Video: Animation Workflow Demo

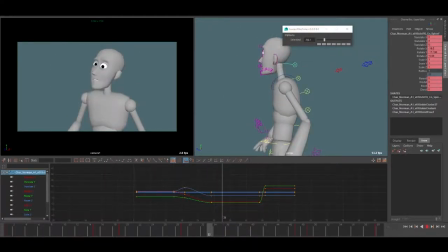250s
Okay. So let's do the settle. Again, 4 frames.
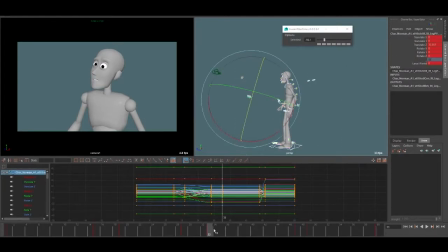256s
Select everything. 4 frames after. Key. Go back to the previous one. And let's select the root.
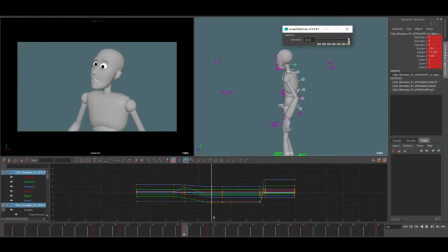270s
And let's almost have it settle. Okay. Let's. I think now I have this, which is very slow, and then very long, and then this, which is short.
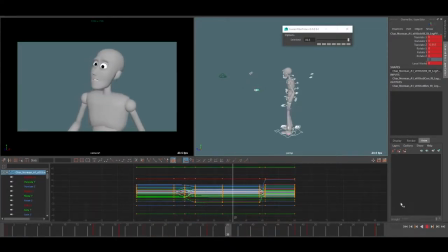288s
I think I want to move this down here. It's pretty good. I think we could make this settle a little bit more here. Yeah, that's nice.
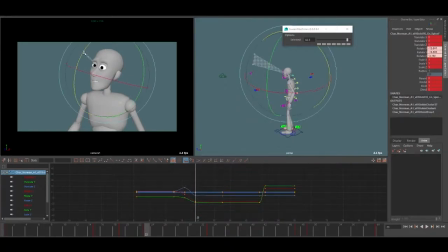303s
Maybe drag the head a little bit so it sort of moves a little bit more than the rest of the body. Yeah, that's nice, right? Yeah. Okay, so time to do that on the other key. So let's go 4 frames back.
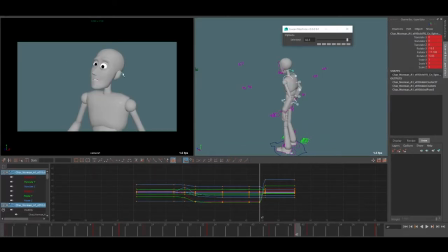324s
And here he's moving forward and screen left. So my anticipation, I think I want, he's also moving down, so I think I want left forward, but up.
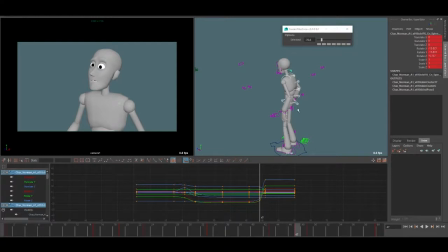338s
So we're just gonna nudge it a little bit in the right direction, then push it up. So that's nice, you got arc there. Let's start to turn the head.
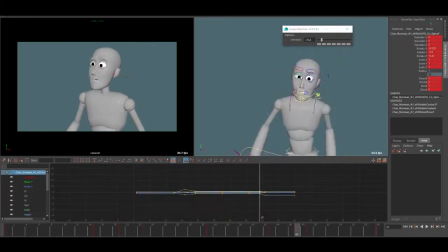358s
And let's open up eyes. This might be, I don't know.
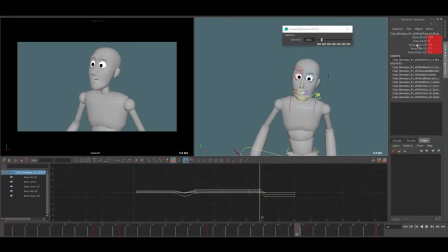374s
Like I said, the actual pose I'm creating here is not really what it's about. It's more about how I'm coming to arriving at the destination.
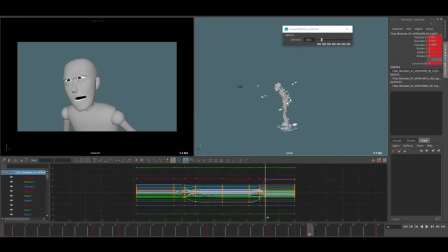390s
So I think for this movement, I want him to go into a nice sort of leading motion with the head. So I'm gonna go 4 frames after here. And this is always a little tricky to do.
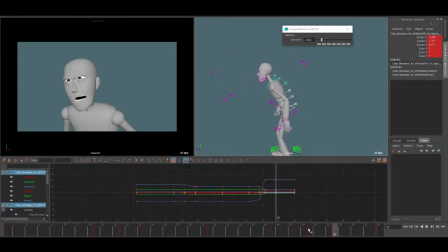407s
Sometimes it works, sometimes it doesn't. And I may look like an idiot now, but I can live with that. So we have that. Then if we
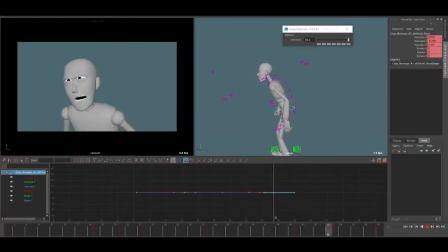427s
move the hips down, that's sort of a nice motion there. And then if I move neck forward and the head down, we got a nice scoop up with the head.
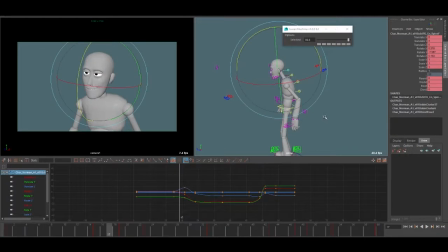446s
And I think looking at it now, 2 frames was nice in the beginning for us to get an understanding of that this motion had to be faster than this motion over here.
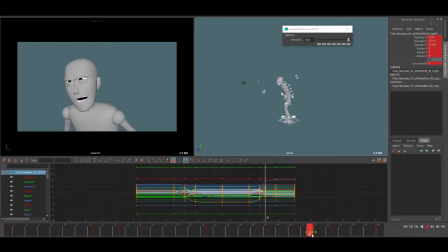458s
But 2 frames is too little for me. So I'm just gonna move keys in both either directions. So now we have 4 frames instead. That seems a little better for me. Yeah. And then I'm just gonna do like a really cheap, slow settle here.
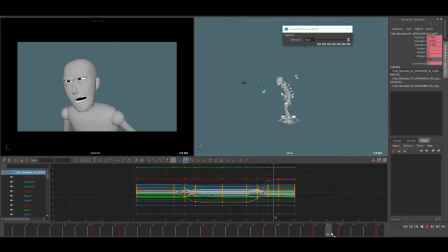477s
So I'm just gonna copy this frame over to this. So now we have a nice soft settle here. So I'm gonna do a breakdown in between the anticipation and the key. So let's go do that.
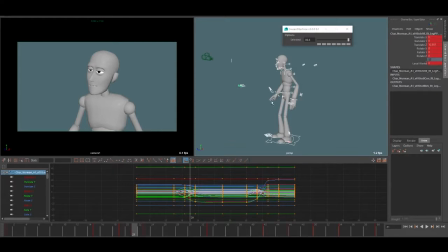495s
So I'm just gonna set a key here.
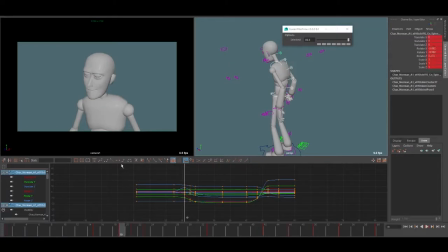497s
And this is now where you as an animator need to decide, do you want to favor the previous or the next? I think I want to favor the previous.
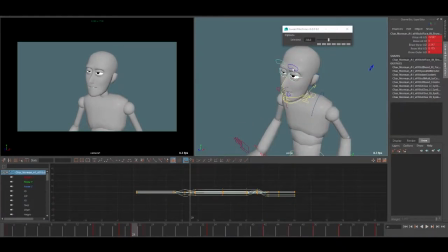513s
I think it would be nice if we kept this closed
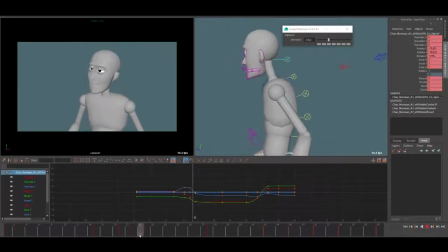522s
and drag the head a little bit. There we go. And let's do a breakdown here as well.
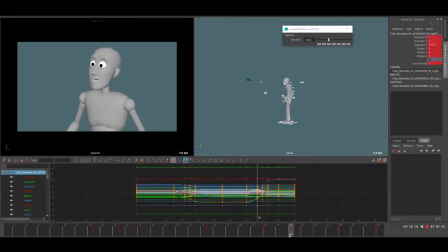532s
Again, I want to favor the previous because we do have a nice long settle afterwards. I do want some things to arrive.
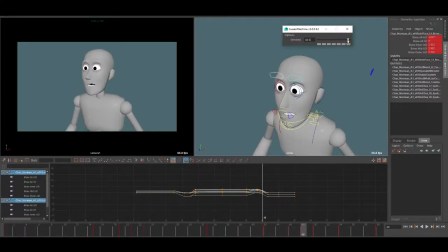543s
I think I want the brows to really go down even before the eyes. We can like this because you have the brows coming down and then your eyes come in.
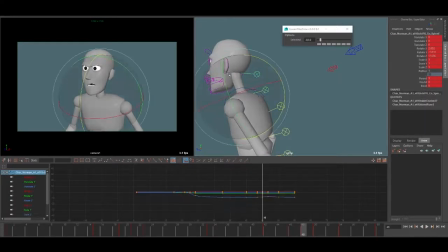558s
And then I want, because I want the leading of the head, I'm gonna push neck and the head down. We got this kind of thing.
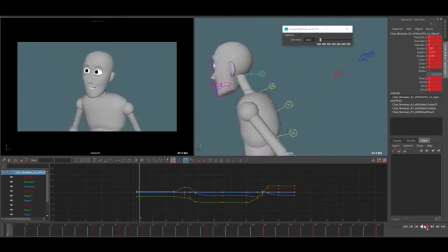574s
Alright, so let's have a look.
What? Huh? What?
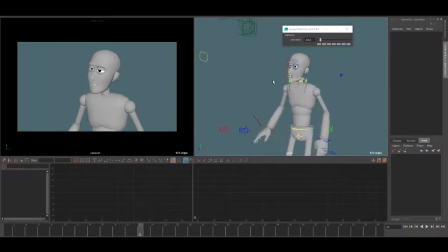579s
Okay, so let's get that quick lip sync in.
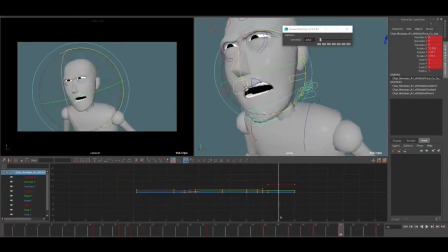585s
I'm just gonna end here with, oops, sorry, this closed. Like usually I would do like a complete lip sync pass, Just gonna do something really quick here.
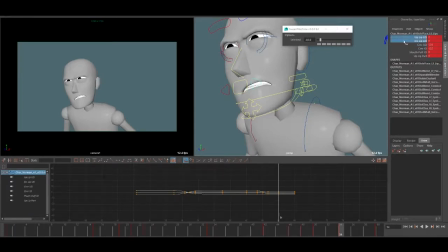604s
Not that, that was this one. And then I wanted to settle a little bit.
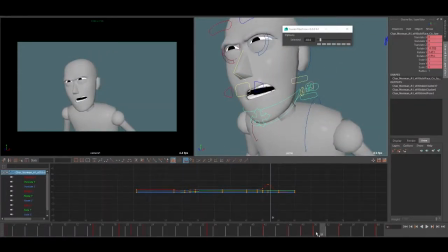619s
I think this 51 is where I want it to be open the most, and I think generally I want it to be open more than I have.
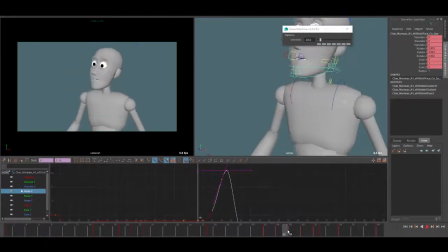636s What?
I'm missing the ooh sound, but that's okay for now. Let's move on.
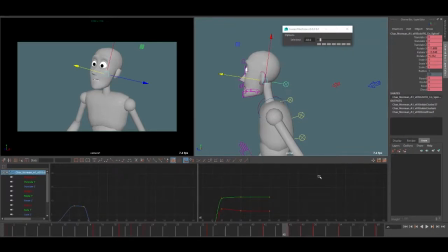642s
So next detail pass I would do is I want a little head shake here. This is not super necessary, I guess, but it does add a little bit of movement because everything now kind of moves the same.
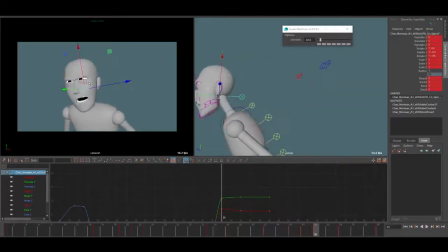659s
And then it might be nice to have something, little texture, I guess you could call it.
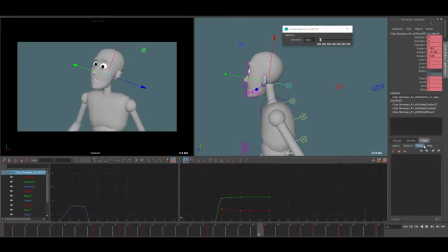665s
So I'm going to demonstrate animation layers quickly for those of you who are not familiar with it. I find it very useful for something like this.
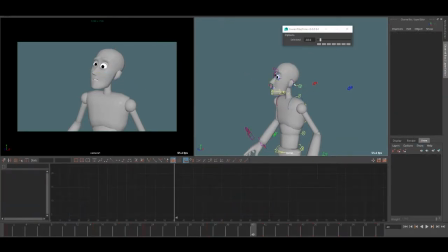673s
So I'm just going to select my controller, go into animation layers, and click this, which will create a layer from the selected object. And always rename. Let's call it head shake anim layer.
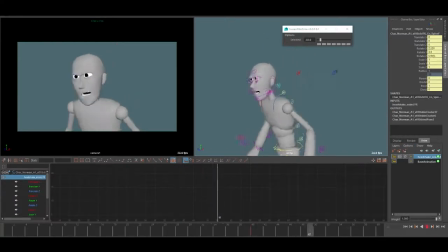693s
Okay, I'm gonna set a key here, and let's go to the final frame, set a key there. Let's find the rotation axis. This is this one. And one nice trick is if you select the curve, hold down I,
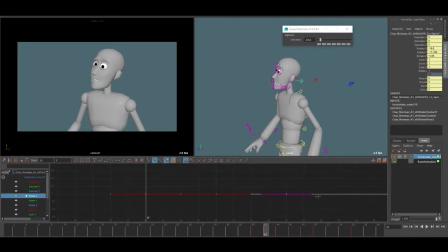713s
click with middle mouse, and set the keys you want, like that. Just gonna quickly do like a ramping up,
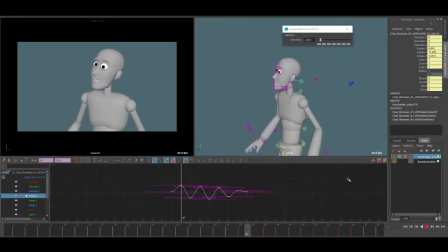730s
down, like what? And I think it can be bigger still. This should end at 0. Oops, let's just put it.
What?
So yeah, I don't know.